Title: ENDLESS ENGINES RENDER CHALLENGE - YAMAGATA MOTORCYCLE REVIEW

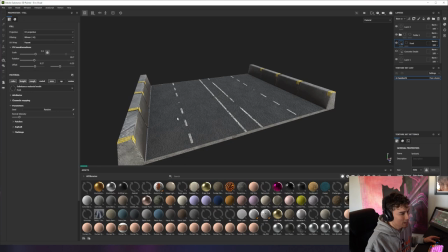15:16 So just as an example I actually hand modeled
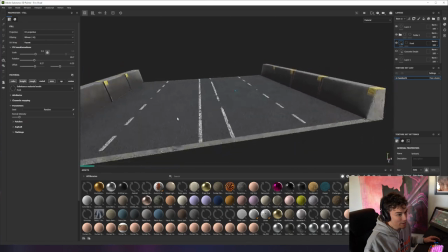15:22 this road and textured everything because I wanted it to have a very specific look for
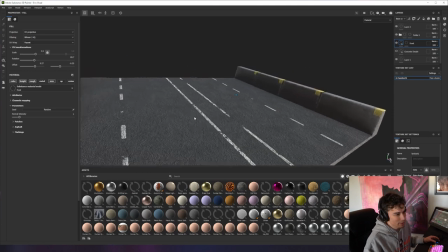15:27 the scene I was working on so I don't always you can always get this stuff online but for me I really wanted a very specific specific look and something I learned is that if it's going to be a repeatable pattern I know this too I don't know I didn't do it I should have left a little gap
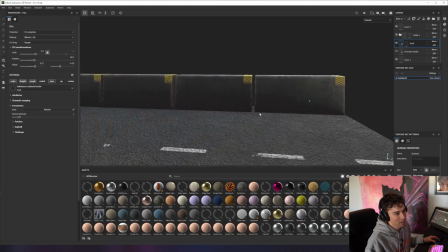15:45 here like I should have shifted this over left a gap because you can see they bump against each other every once in a while
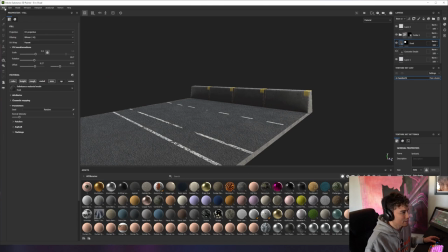15:51 in the scene the camera never catches it because you're going too fast but anyway just a side note so you'll see you'll see that in substance the materials to me sometimes always look a little better than blender i haven't perfected the process of getting them from here to blender in the same exact manner and i've done a lot of research and i just can't it just never gets to where i want it to be but As you can see,
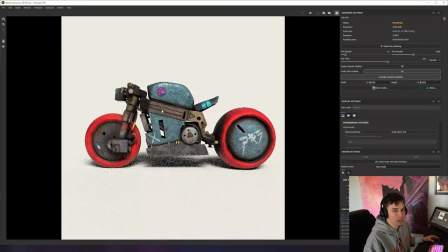16:19 I wanted, I had this super clean at first, but it looked like a toy. And I've grown to become a fan of just dirt, grime, rust. The stuff we hate. Because it always makes the materials look really cool. And you can build story in.
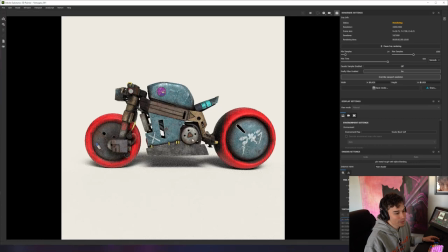16:37 Like, something that I love to do is build a narrative within materials.
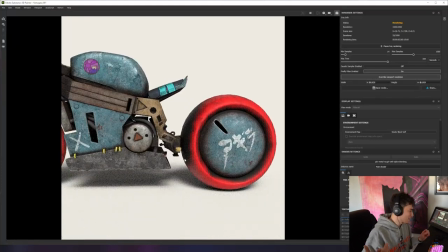16:41 And you guys will be able to test this. like one of my i think if you guys are super early followers when i had an sr in my 240 it used to run super super rich when i first got it and it used to shoot black fuel out the tailpipe and it would
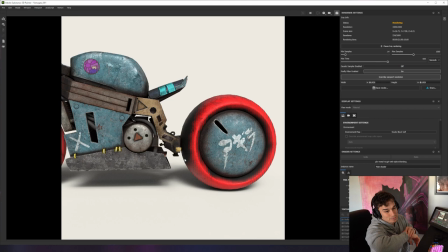16:59 leave like a black smudge across my storage unit so in this adding like a huge black grease puddle in a sense of horrible for traction but really cool for story and stuff like that is like what I love to build in and and
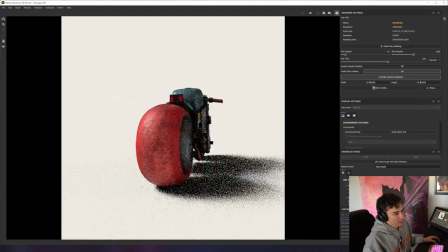17:16 just kind of work in materials and also keep true
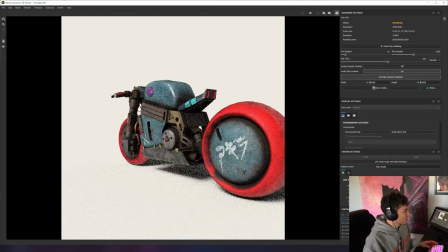17:22 to the reference like let's pull up that reference again to show you kind of like how I interpreted some of these materials and
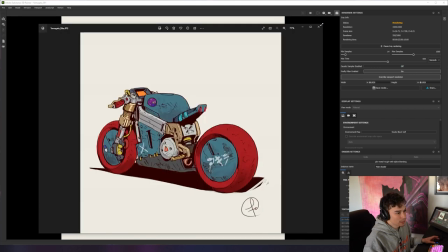17:32 there's I still I went back and I can still see things I want to fix and remodel but it's it's all good it's all good
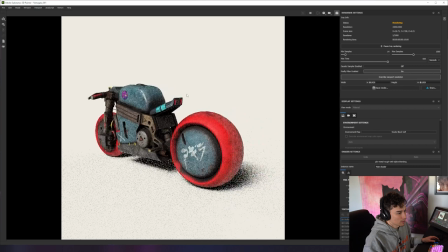17:43 come on baby come on there we go all right so so cool some cool things I interpreted
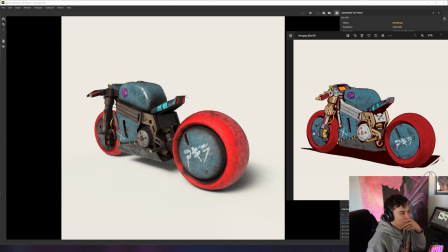17:50 and adjusted and also missed like I one thing that I really it was hard to get because this these angles the angles of the actual
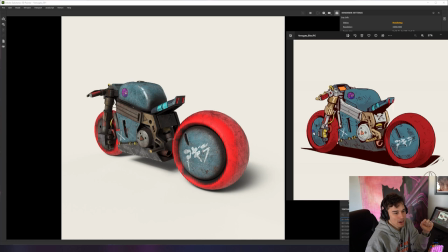18:04 handlebars and and kind of how everything lined up wouldn't didn't make sense to do it when i was working in 3d and you can see like and i'm still trying to get better at that too it's not it might be
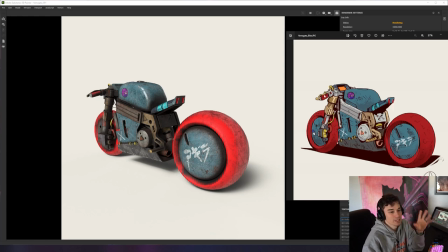18:17 that i'm still have a lot of room to improve but let's stay on the focus stuff and on the interpretation like this x on for a while i couldn't figure out what this was i thought it was like a box that was like almost like a mounting plate but then i zoomed in
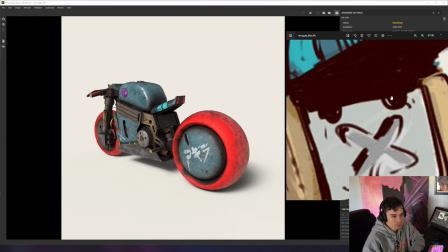18:33 and i saw that it has like these these little swoops here and i just interpret them as holes for the the license plate and then i took this and pretended that that was like embossed into the metal so
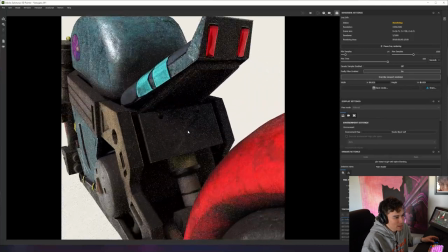18:49 as you can see here granted all dirty at this point but i am adjusted i created material that I painted it in a height map that allowed me to have an embossed X there.
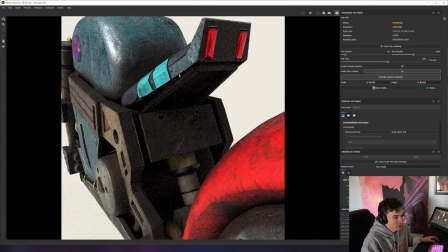19:05 And granted, it added a lot of dirt and grime to it, but it adds for a lot of character.